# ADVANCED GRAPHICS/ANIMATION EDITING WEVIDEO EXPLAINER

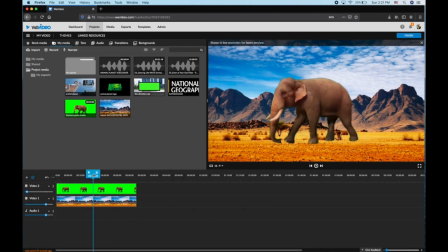And remember, you're seeing a low resolution right now. It's only when you export it. But when he's walking, you know, it's like he's on ice. And so first of all, we want to hide that.
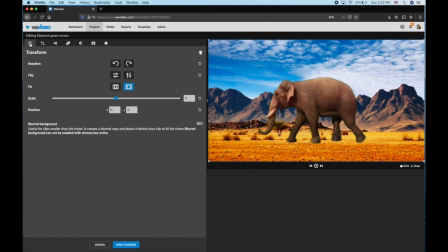So if you click here and then go to the top left, you actually have some control over him. And we want to put him so that we can't really see his paws or his feet.
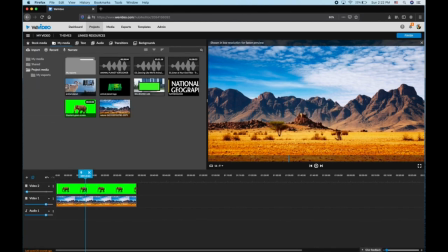Okay, I'm just going to save it. And now my Wi-Fi is not so good right here. Got to let it render. We're asking a lot of the computers. There we go. So he's walking in place, and that looks fake.
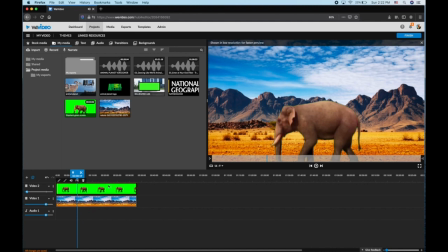So we want to actually move him, and I have to figure this out. I sort of forget how to do this each time.
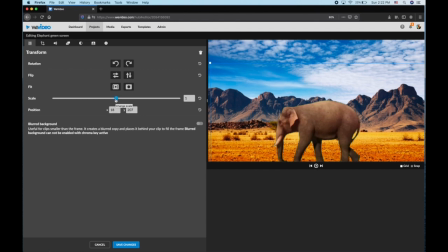I'm going to double click. We don't need to scale him down at all. We need to start him and end him in a position. So let's go to there.
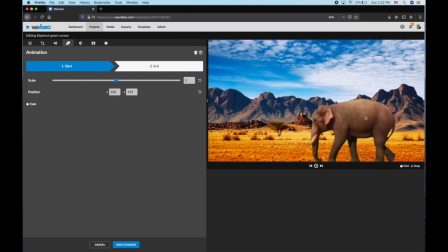Okay, so we want to start him off the screen, or partially off the screen. So that's the start, right? And the end,
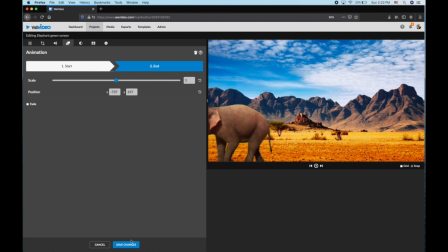maybe here, keeping his feet down below. Let's see if that worked. So let's see if we can sell that.
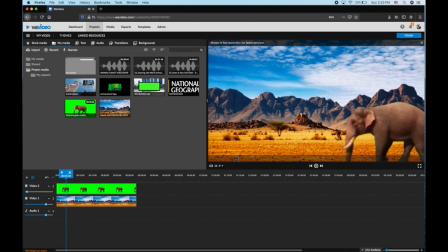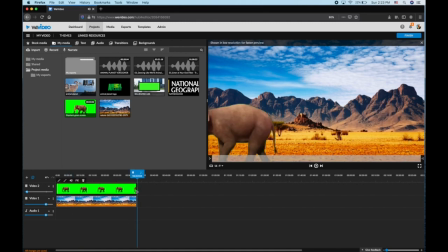He's walking a little too fast, too slow rather. So if we, does that speed it up if I bring this in a little bit?
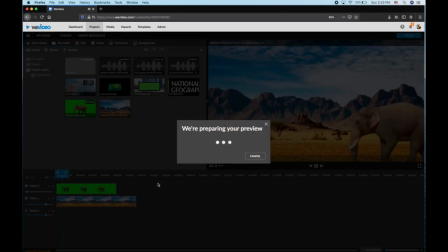Let me see the preview. Wi-Fi, come on my Wi-Fi.
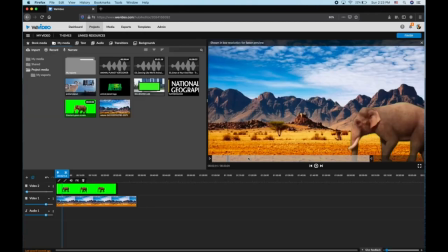I'll cancel that for now. Yeah, elephants walk slowly. That looks pretty cool. The problem with that shot, however, is I feel like the, oh, see my Wi-Fi, and I'm on a fast computer too.
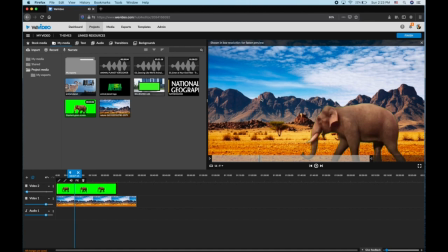I feel like the background picture should be moving as well, just to totally sell it. So let's go ahead, and I'm going to bring the picture to match the length of the elephant.
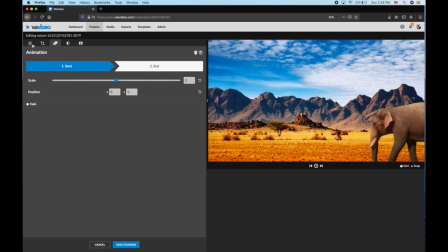So the picture, I'm going to double click on it. I'm going to go up to here where I have control over the size.
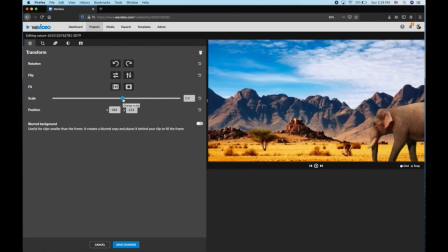And I'm going to scale it way up. And then I'm going to hit Save Changes. And then I'm going to go back, double click, to this original one where you can set the start and finish.
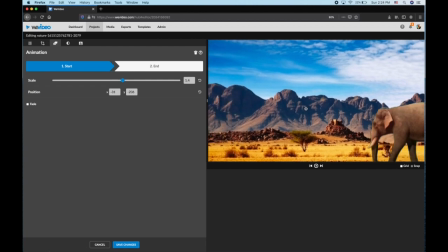And I'm going to start it way over. I'm going to go to the right.
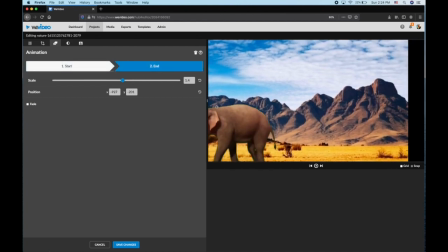And I'm going to end it way over to the left.
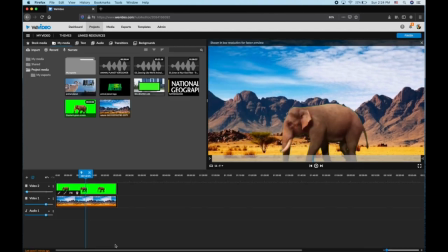And then hit Save Changes. And let's see what that looks like.
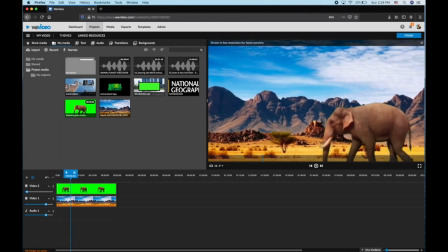That's a problem
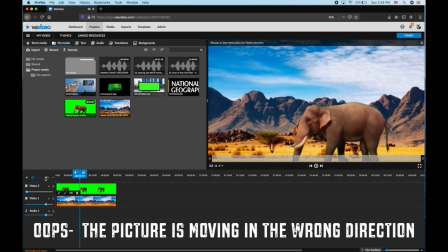because the picture's going in the wrong direction. So let's go back. Let's hit the picture again.
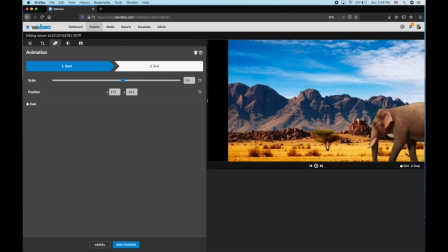I want to start it over to the right,
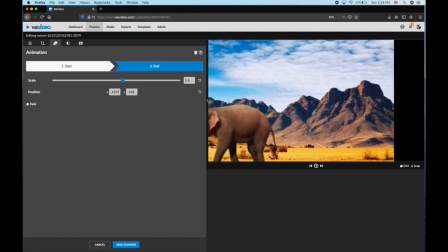and then I want to end it over to the left. Let's see if that's right.
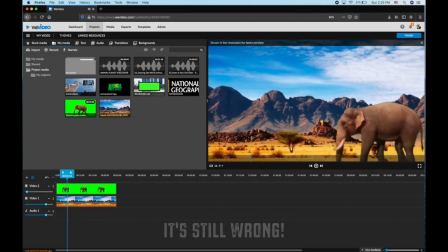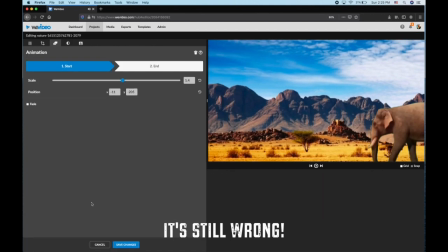No, I'm sorry, I screwed that up. I want to start it to the right.
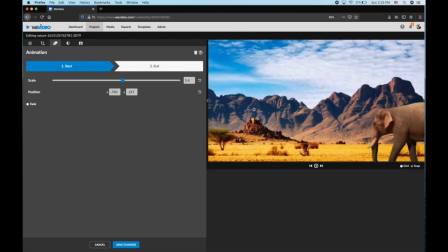I want to start it to the right, and I want to end it
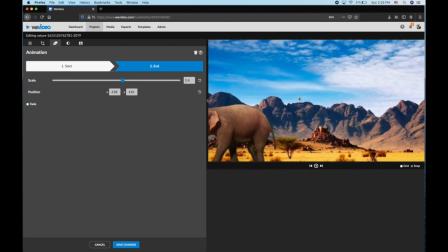so that I want it to be going like it's going left to right to left. Let's see if that was it, if I haven't confused you now.
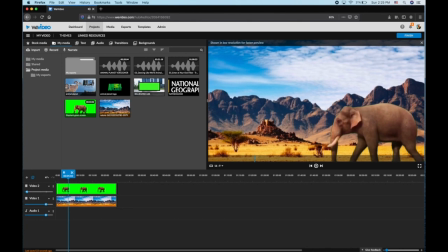There we go. So now it looks like the camera is actually following the elephant, and as the camera pans left,
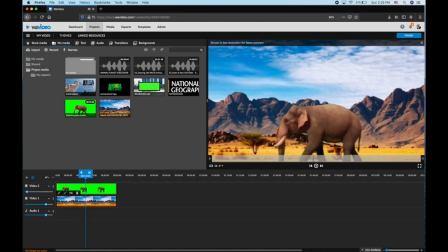it looks like, you know, the background is moving accordingly. So that's pretty much how we sell it.
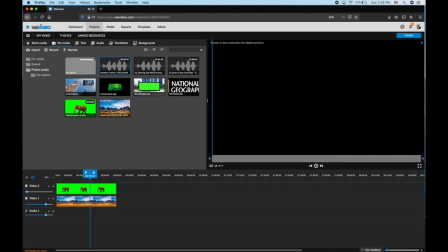Then you have some, don't use the voiceover, you can add some music.
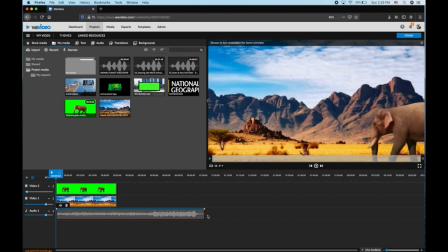And I'll have probably more music in here where you can go find your own music. But then, and I want you to add titles.